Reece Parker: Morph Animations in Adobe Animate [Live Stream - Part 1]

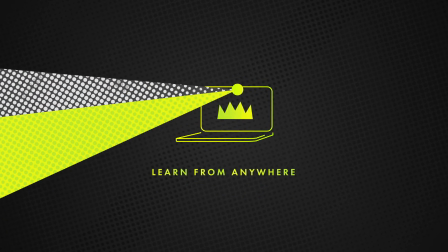0:00 So I was like, what if we did some interesting mix of 3D and 2D and I don't know,
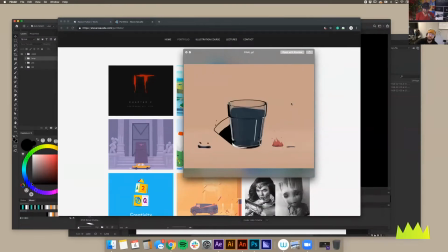0:07 just tried to merge that in an interesting way.
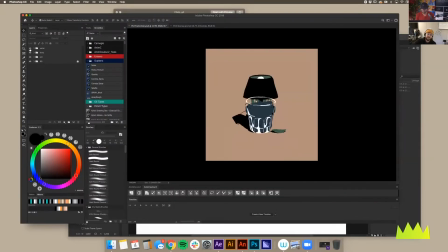0:10 So I just did some rough sketches of these three things eventually and Steve was excited about it. So obviously you can tell via these designs, the idea behind them was to keep the 2D really flat and sort of playful. my personal style,
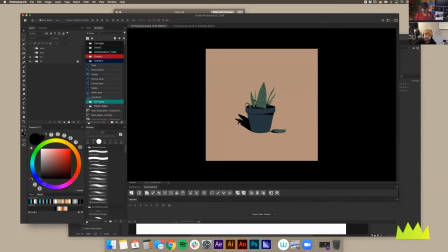0:29 I like to keep it rough and gritty, kind of just hand-drawn, but not too detailed. And then in the 3D world, if I just pull this back up,
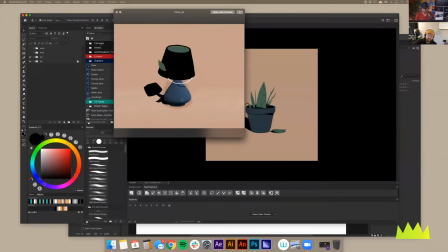0:41 have like sort of a photoreal almost type of a, like with the glass especially, you can tell, thing going on and the contrast between those things might be interesting is what we sort of thought.
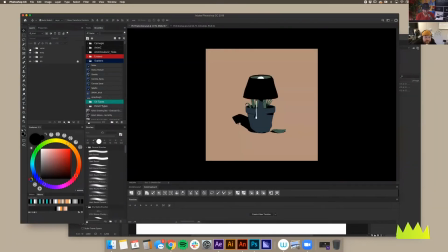0:53 So yeah, so once I kind of just ironed these designs, I guess to go through my process as to why I landed on these three things. The shapes of them are important and the colors of them. So when you get into
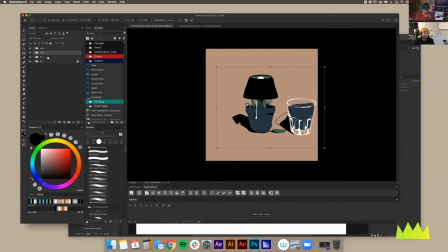1:11 merging or morphing, I guess is kind of a trendy term, things together, the smart way or kind of what I've learned is that the
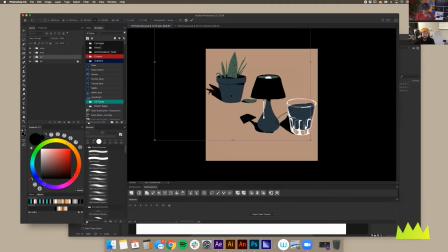1:25 closer you can keep things in terms of color especially for me and shape and obviously again I kept these overly simple so it wouldn't be all that extraordinarily difficult
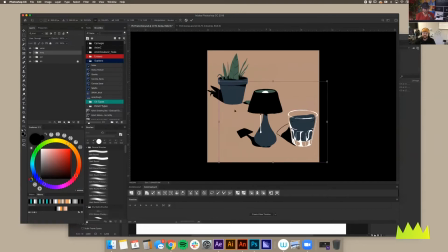1:39 to do but just generally the closer you can kind to keep so just for example between the pot here and the lamp you can kind of see right there just based on them being the same color there might be an opportunity to kind of have some fun making
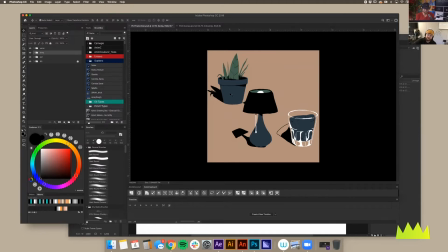1:55 or turning the the pot the actual pot itself into the base of this lamp and then I don't know just kind of go from
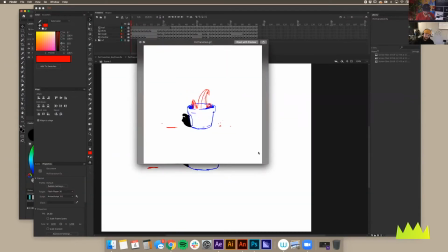2:03 there so that that was the original inception of the idea this is the full rough I so my process was like,
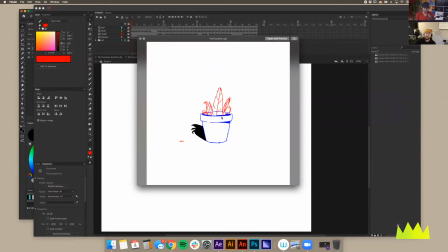2:11 okay, I'm not really sure what's going to be 3D. I think we'll kind of cross that bridge when we get there.
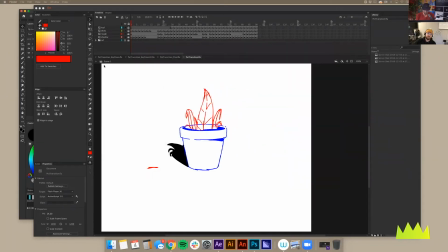2:18 I ended up doing this. So to break down the rough, I opened a new file.
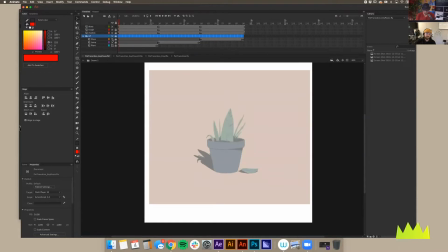2:25 I took screenshots of all of my designs. I just sort of stuck them in here and kind of said, okay, how long do I feel like these could play for that wouldn't get daunting? And also that wouldn't be too jarring. So like too fast or too slow.
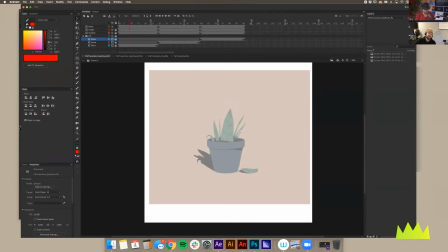2:44 And again, it's sort of a trial and error, but I landed on sort of like a second,
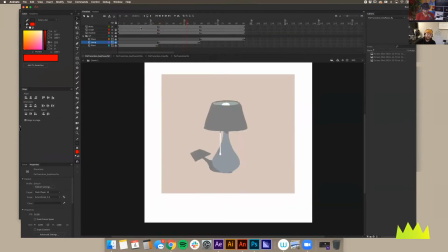2:50 like 1.3 seconds or whatever you can kind of see here on the timeline. And this is all I did.
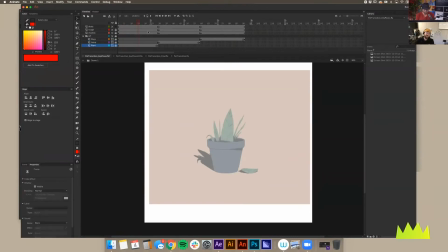2:56 So I put the, I put one image in first, I started with the pot and then I drop in the, the lamp and then I drop in the glass and
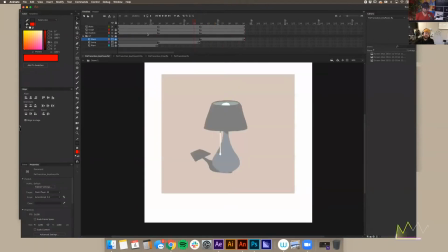3:07 I made sure that they were just the same length so the same amount of key frames so every every one of these things if you're not familiar is a key frame and then I drop I just dropped the opacity on these so that I could sort of doodle over them or
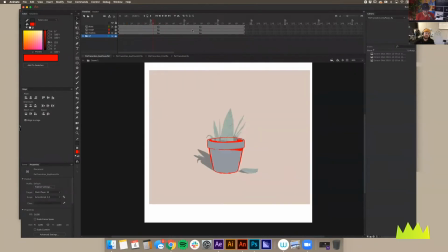3:20 draw over them so what if what would be called I guess key poses or this might even be an earlier stage think key poses and
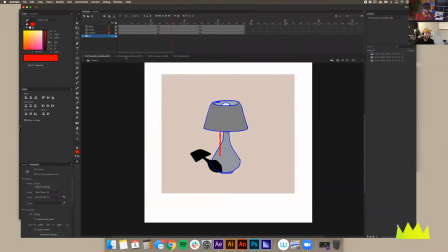3:28 again just kind of working on the timing of that and then if we move on from there we
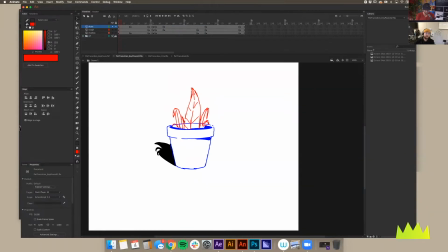3:32 find so yeah so the designs are still here
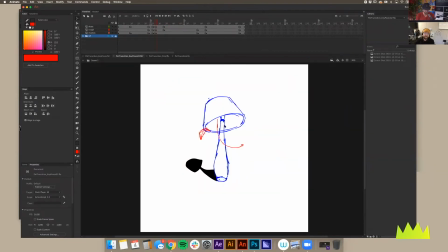3:37 right but you can just turn them off or on or whatever and then here obviously the lamp just sort of boom so the idea in my head was like okay this pot is pretty similar to this top here and originally I thought maybe
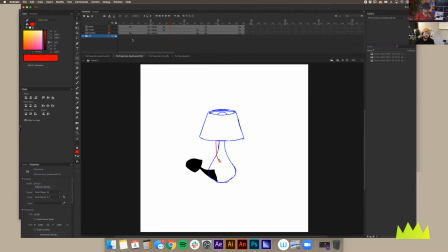3:54 it could morph into the vase or the bottom half of the of the lamp but I think I ended up, if I'm correct, yeah, I think I ended up taking it to the top here just because the shape of the vase was so close to the top.
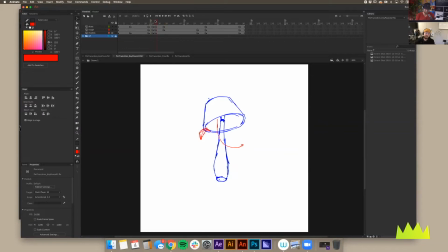4:14 So essentially this is like a smear frame or like a exaggerated frame and then boom, it sort of just pops to the top. And I knew wanted to have those kind of fun quick moments.
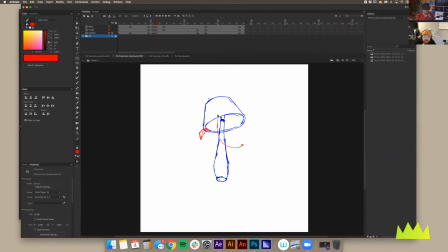4:29 And then here we have it kind of at a skewed angle and that was to prep myself to have this top of the lamp or the lampshade do sort of a secondary motion or follow-through or whatever as
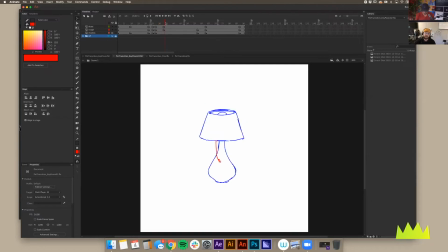4:46 it sort of settles and we'll get into that in the next file. So to move on, So then, right, we have the exaggerated, then back to the lamp's normal designed pose, and then another sort of exaggerated into the glass.
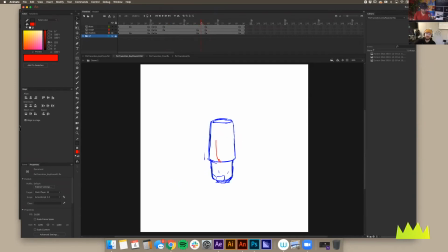5:04 And this one was a little bit in my head. It was harder to visualize. So you can see I didn't flesh that out as much. And then once I got to this point in the actual animation, I sort of had to trial and error a little bit more maybe than this first transition because
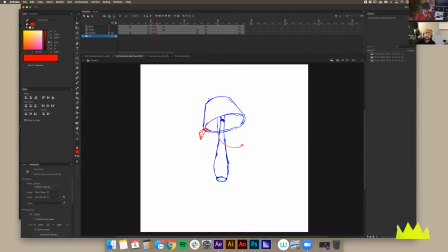5:20 it was a little bit more clear initially to me and I think that that's important
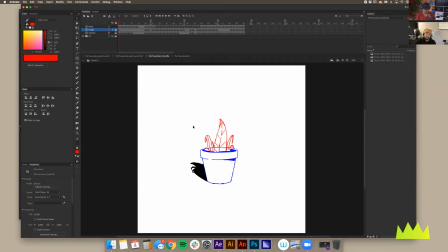5:25 okay so this would be uh what's called in between so this is almost the final the difference between this and the final rough was that I I got rid of all the secondary or the uh
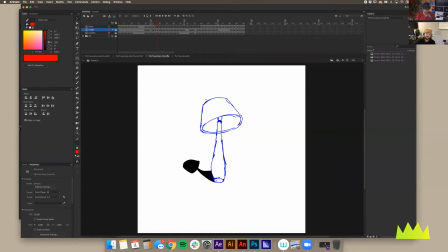5:40 additional kind of movement so for example when this transitions here there's a leaf in the final that kind of comes over and overlaps the transition. And then it kind of sets on fire. I thought of that in the very last minute, just, you know, playing around or whatever, just having fun.
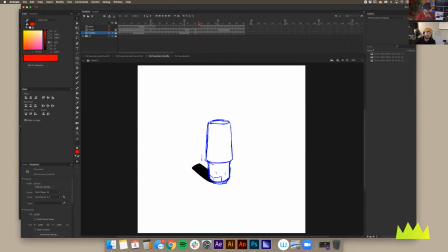5:59 And again, the key behind selling this is the rotation of the glass. And then even further, because the water is in the sense, well, it's sort of offset the water. It doesn't necessarily always have to be super lifelike as long as it feels okay.
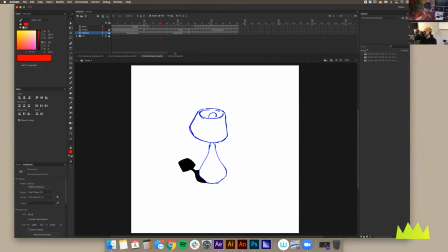6:17 I think you sell it incredibly well because it feels like the force follows through like I didn't even notice the first couple times seeing it that like the base of the plants or the vase you know becomes the top of the lampshade so then it's basically yeah almost like I ease in ease
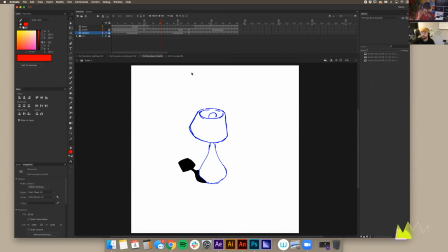6:35 out fast through the middle but as long as we can feel feel that overlap and that follow through you just feel it right you feel the energy the force like follows through all the way. Like the start would be pretty linear and then it would ease into its pose here and then this would be super quick.
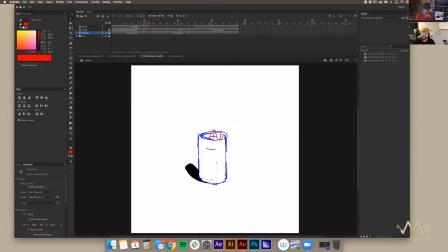6:51 So this would probably be eased at like a hundred or something. I don't know. To try and speak after fix turns with you guys.
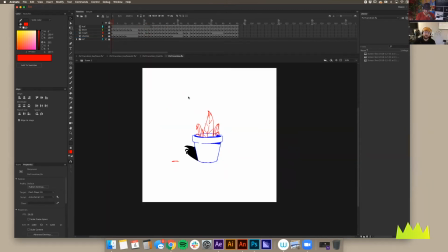6:57 So the only difference between this and the last file that we just looked at was the final sort of secondary detail.